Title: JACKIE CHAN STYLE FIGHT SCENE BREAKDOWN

guys, Martial Club back at you with a brand new video. Those of you guys who tuned into this channel are here to watch martial arts, but today we're going to talk about martial arts, specifically the art aspect of martial arts cinematography. So last week we realized you guys really enjoyed the camera knowledge that we dropped on you guys. So for this week, we're gonna show you guys just a little scene that we shot during practice. You guys are gonna see all the nitty-gritty and all the little details that matter behind a single take, and we're gonna go shot for shot. All right, yo, as you can see, the way we operate, shot for shot, we know exactly what the we're shooting because we cater everything to the camera. Martial arts action. So if you're interested in that, stay tuned. You're in for a show.
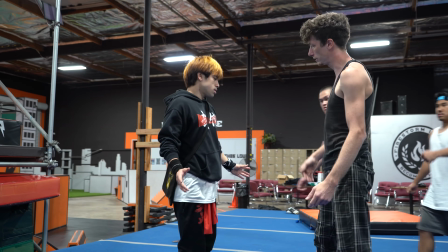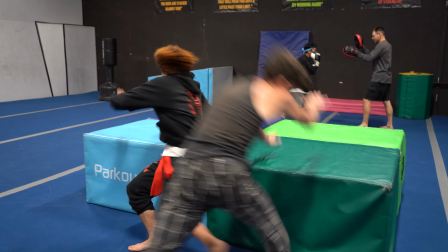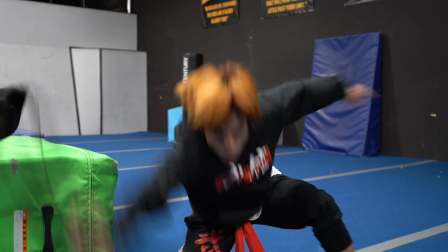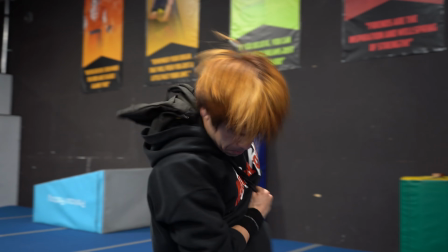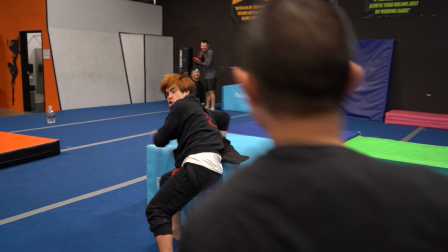1:12 So first of all, every take is like a complex dance with a lot of moving pieces.
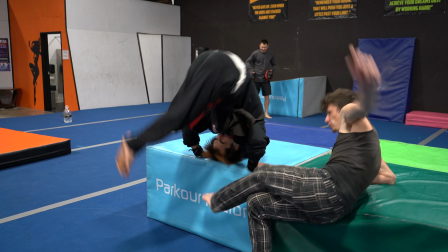1:17 Every performer needs to respond to each other and be in the proper places in order for the whole thing to work.
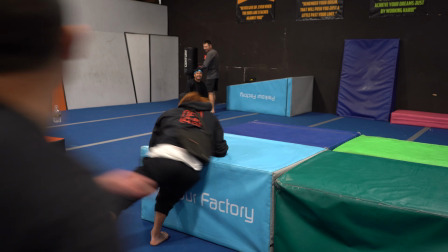1:22 So for this first shot, we see that the action is a roundhouse kick to the face of Robo.
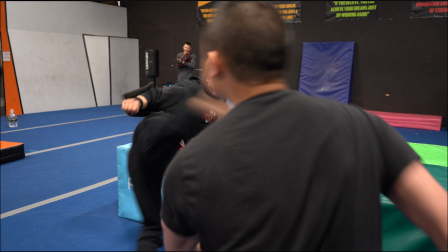1:29 If the target covers too much of the frame, we don't notice the action of the roundhouse kick.
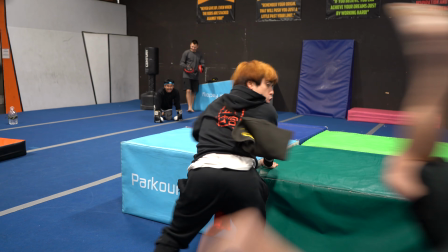1:33 Next, we see Sterling coming in with 2 kicks, and we see that the rhythm of the kicks is off.
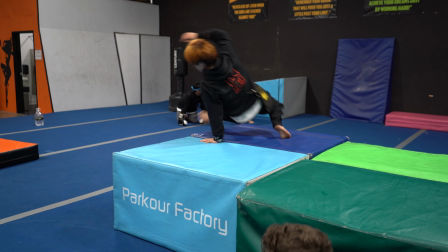1:39 And he notices it himself, so his body falls off balance, so therefore this shot cannot be used.
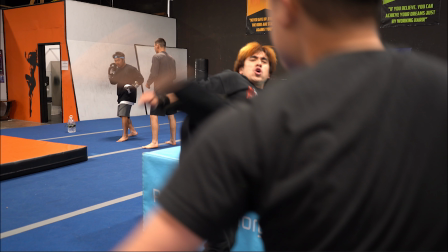1:45 For the second take here, the same thing. The stuntman coming in is too close to the camera, so we can't really see the roundhouse kick.
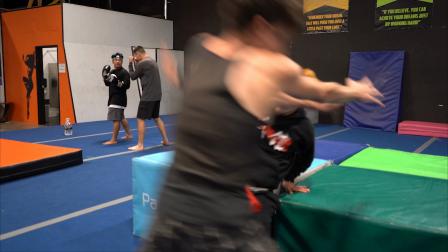1:51 And right here, Andy starts the spin a little too late, so when the second stuntman comes in, he kind of covers a spin.
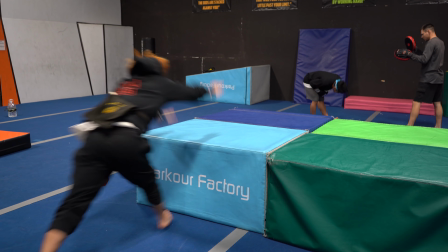1:58 It doesn't look good. Shot can't be used. For the last take here, the stuntman comes in at a good distance.
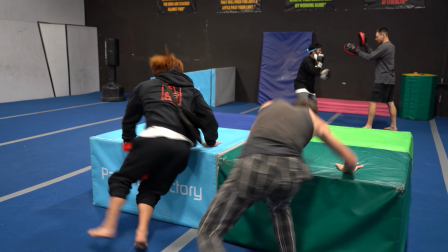2:03 Boom, connect. He starts a spin, stuntman comes in. Timing's good on the kick, cut. A good one, that's a good one.
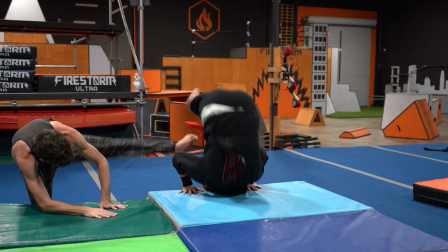2:08 So in this shot, the action is simple. It's a sweep to an opponent's face. In this case, the stuntman who was receiving the hit didn't arrive to the right position.
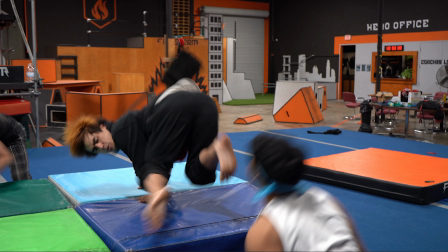2:17 All right, in the second take, kind of the same thing. They weren't in position for the snack of the kick, and Andy also, oh man, his face is on the block. Look at that.
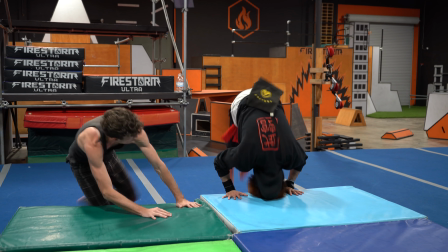2:26 Oh. yeah. So yeah, they both fucked up. So in this one, clean Sterling's kicks, time position well.
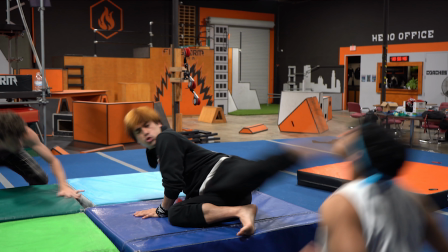2:33 Andy did the kip up there, and the kick stacks. Boom, clean ending. Andy does a little look for the continuity of the next shot.
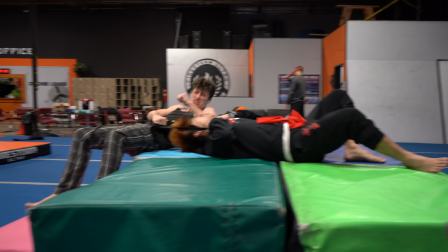2:40 Yeah. So in this shot here, the action is actually pretty simple. It's just a yank, and he kicks a stuntman in the head.
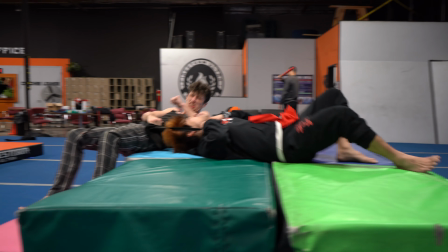2:47 But the problem with this shot is the camera is too low, and these blocks are taking up like already half the frame, yo.
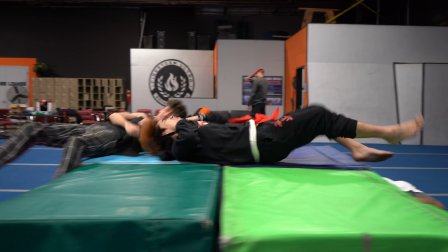2:52 And not only that, the camera shifts a little too far to the left, and it cuts off Andy's legs. You can't even see the kick.
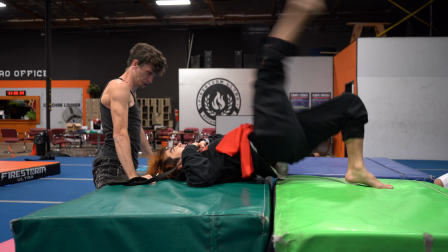2:58 Yeah. So for this one, the camera is placed a little higher. You see the whole action, it's clean.
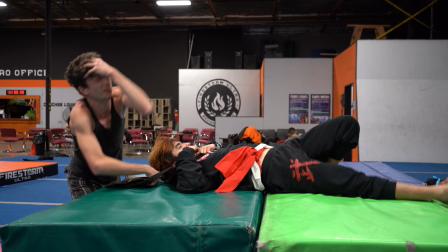3:03 You see both his legs, it's clean. Yep, that's the one. Yep. So in this take, the problem is quite clear.
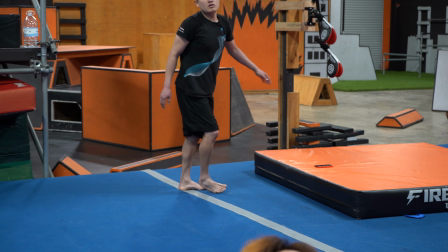3:10 There was no stack in the actual kick. So if we can pause it here.
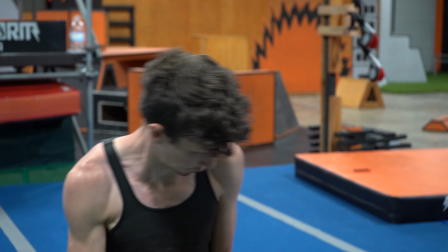3:13 In the second take, yes, there was no stack, but the big problem is, in order to sell an action, part of it is the reaction of the person taking the hit.
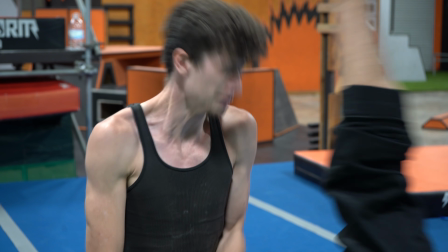3:21 In this case, Sterling's face was away from the camera for most of it, which takes away the impact of the kick.
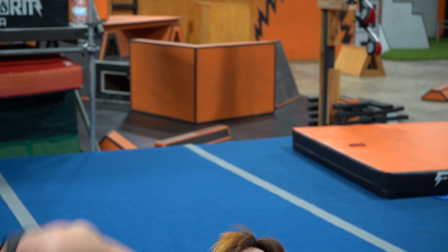3:27 Of course, in reality, Andy's down there. Sterling, he should be looking down. But yo, if the camera's over here, you gotta cater to that camera.
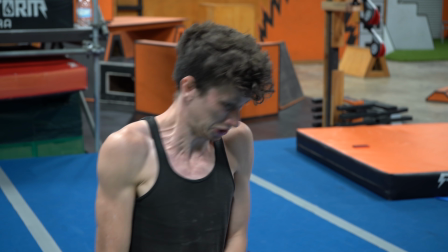3:34 So Sterling looks up, see? He's still looking down, but his face is up. And the camera's clear, everything.
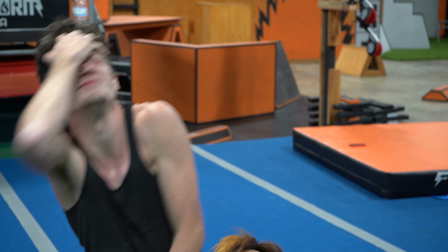3:39 Boom, kick stack. Yeah, perfect shot. Yeah.
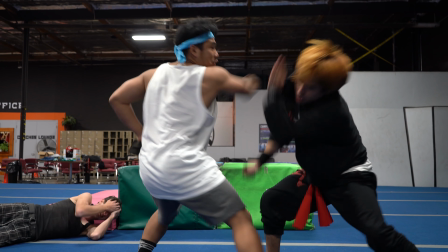3:42 So this action, we're trying to convey a certain amount of desperation, and that is sold by the bend in Andy's back.
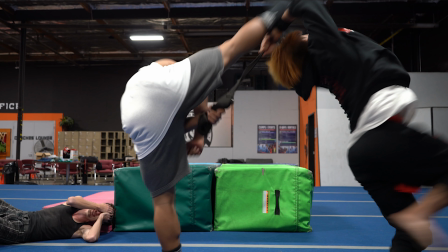3:49 So since he wasn't bent back far enough, we don't have as much of a sense of urgency as we're going for.
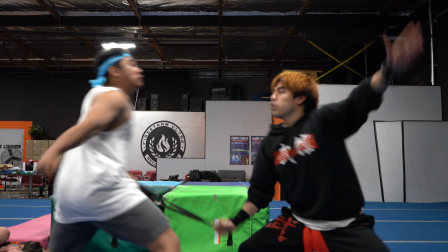3:54 And in the second take, again, we're going for danger and desperation,
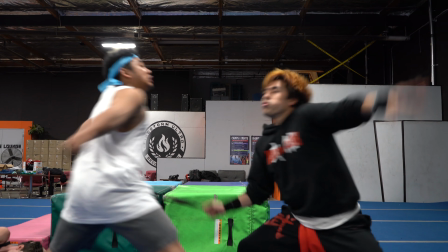3:58 so it's important that the attacker's fist needs to pass horizontally over Andy's head.
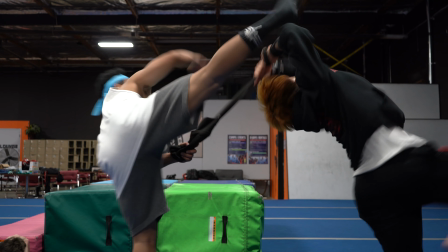4:04 Otherwise, it takes away from the danger of the action.
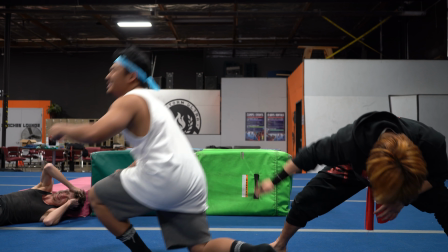4:06 In this third take, the mistake is simply that our performers lost their composure, which is bound to happen, but in order to get the shot, you need composure.